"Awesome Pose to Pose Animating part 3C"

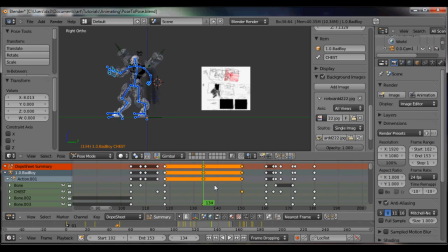[4:04]
So what I'm saying is now I've got a slow motion, real time, and then I would need to slow it down again. And now you can do that, but that's getting pretty aggressive. That takes a lot. I don't know if I even have confidence in whether I can do it. Let's try though. What the heck? Let's try, huh? Let's go for it. Alright.
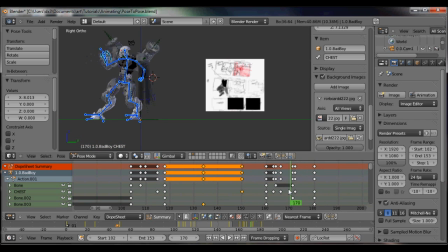[4:22]
So basically I want to slow down this part of the motion. Now obviously it's the same thing as I did before. Let's just select everything there. And since there are no basically this is the end of the action, I don't need to
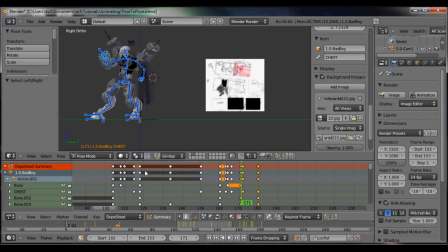[4:40]
encase the motion in keyframes like I did here before. Remember how I set up a keyframe, two keyframes that were pretty close, and then I stretched it out, and then I scaled all the keyframes in the middle.
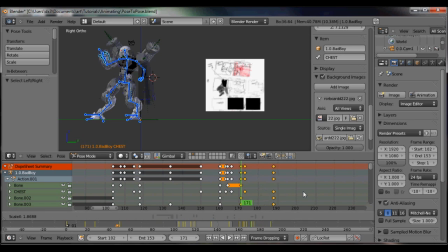[4:52]
Well, now since this is the end of the action, I can just scale it, and I don't have to worry about disturbing any keyframes that come after it. So if I were to want to scale that, I would maybe want to scale it. Bam. Alright, so now he's slowed down.
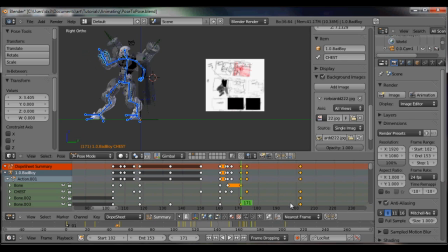[5:08]
Now how much time is actually lapsing? 170 to 200. So that's only about a second and a third. I'm going to need a whole lot more than that, because I'm going to be having my camera zooming in. I'm going to be having his
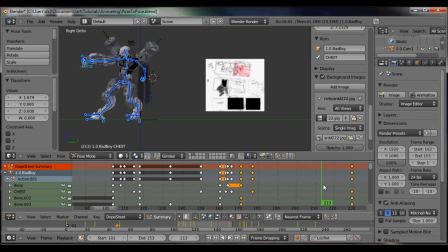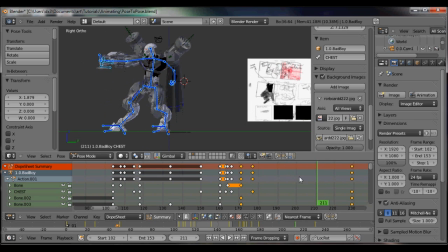[5:31]
rotor, the actual barrels start to rotate. And so here's what I'm going to do.
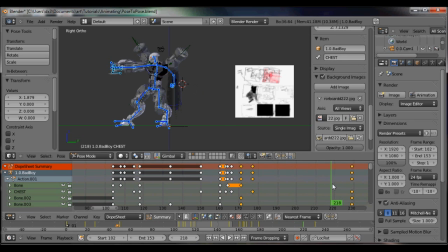[5:36]
I'm going to have it like a slowing speed. So I'm going to insert, notice how he's almost in position right here. I'm going to insert a keyframe there, and then I'm going to move it over.
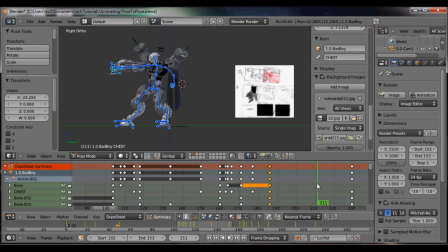[5:53]
Okay, and so this is where I'm going to start the camera zoom, and that's where I'm going to start the guns ablazing. So let's look at that real time. I'm going to end it. Alright, let's see what that looks like real time.
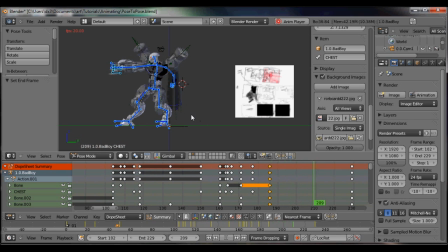[6:12]
I don't like it.
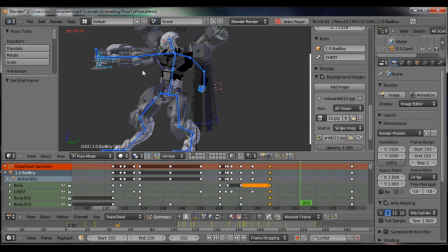[6:13]
Like I said, you kind of get muddy, and so it doesn't look like, you know, it doesn't look like two separate slow motions. It just looks like one really long, it's overall really slow. And so what I want to do is I want to get rid of that second.
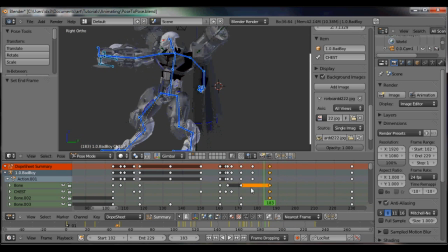[6:31]
In fact, it's this slow motion that I'm going to need, so I have to get rid of this slow motion set. So basically I just undo what I did. I just take these keys and I scale them back down,
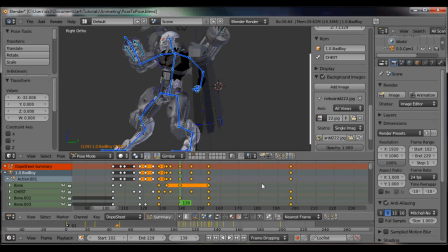[6:45]
and then I take these keys and I move them back over, and hopefully I'm pretty close to back to where I was before. Okay, it's a little bit drawn out again. So again, I just need to scale these keys in,
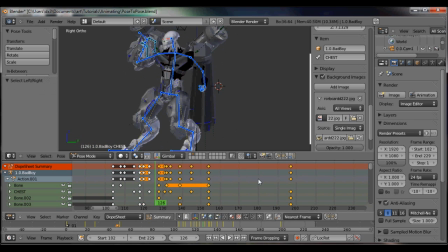[7:05]
move these keys over, alright, let's see how we did.
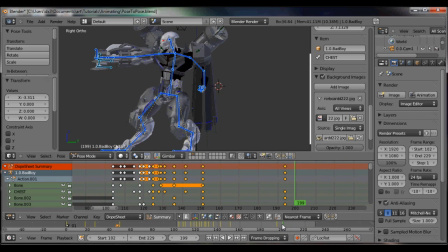[7:22]
Okay, now in order to do this, you don't get enough of an idea. There's not, well, let's just erase this key.
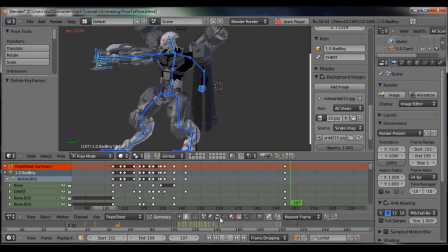[7:37]
Okay, now you can't really tell that it's slow motion from this action. So here's what I'm going to do.
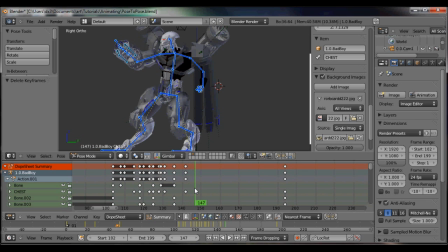I'm going to insert this, and I'm going to move that over.
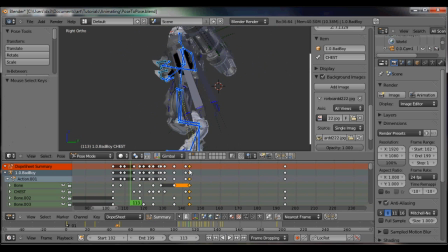[8:18]
I didn't like that one bit. Alright. I might just say leave it. Because you got to remember that there's going to be a little bit of a helper.
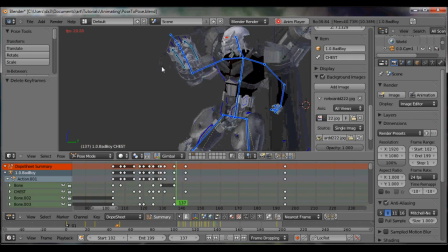[8:30]
That gun barrel is going to start rotating, and so that is hopefully going to add to the slow motion effect. That will hopefully tell you. Alright, here's how I'm going to. Now, this may never even be. Alright, what we really need to do is we need to have some full body motion.
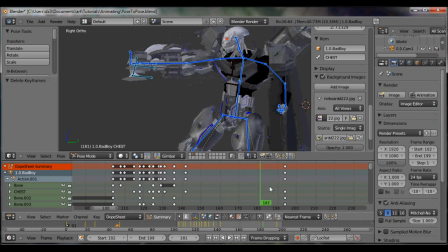[8:50]
So what I mean is I need to have his chest throw back a little bit more.
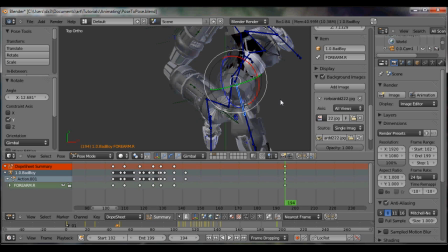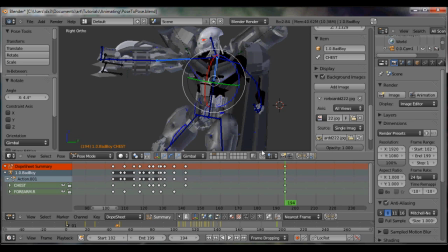[9:12]
Alright, now I'm going to copy that. So I want to put okay, so what did I do here?
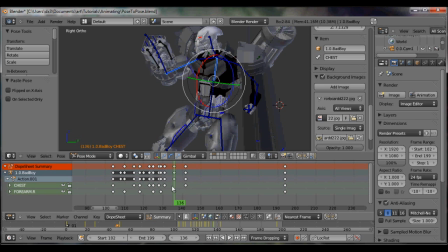Let's do this sort of thing, and now paste that there. Bam.
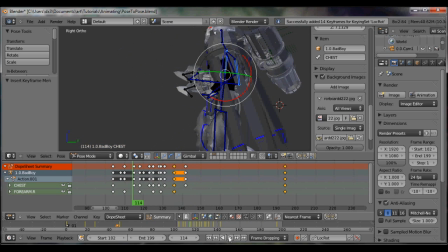[9:47]
And so maybe if I'm lucky, you see, you need kind of more than just his arm moving. You need his whole body, like, to kind of add to that slow motion effect. So how does that look? As he kind of
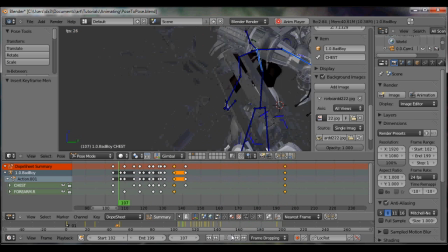[10:02]
gets into position. Alright. I'm not so... Alright, now I think I'm fairly satisfied with the overall.
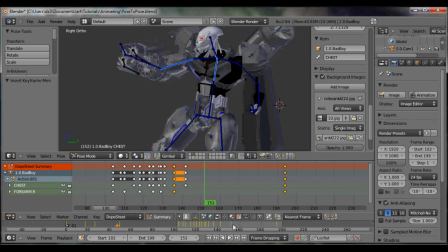[10:09]
Alright, let's set up our camera. Okay? So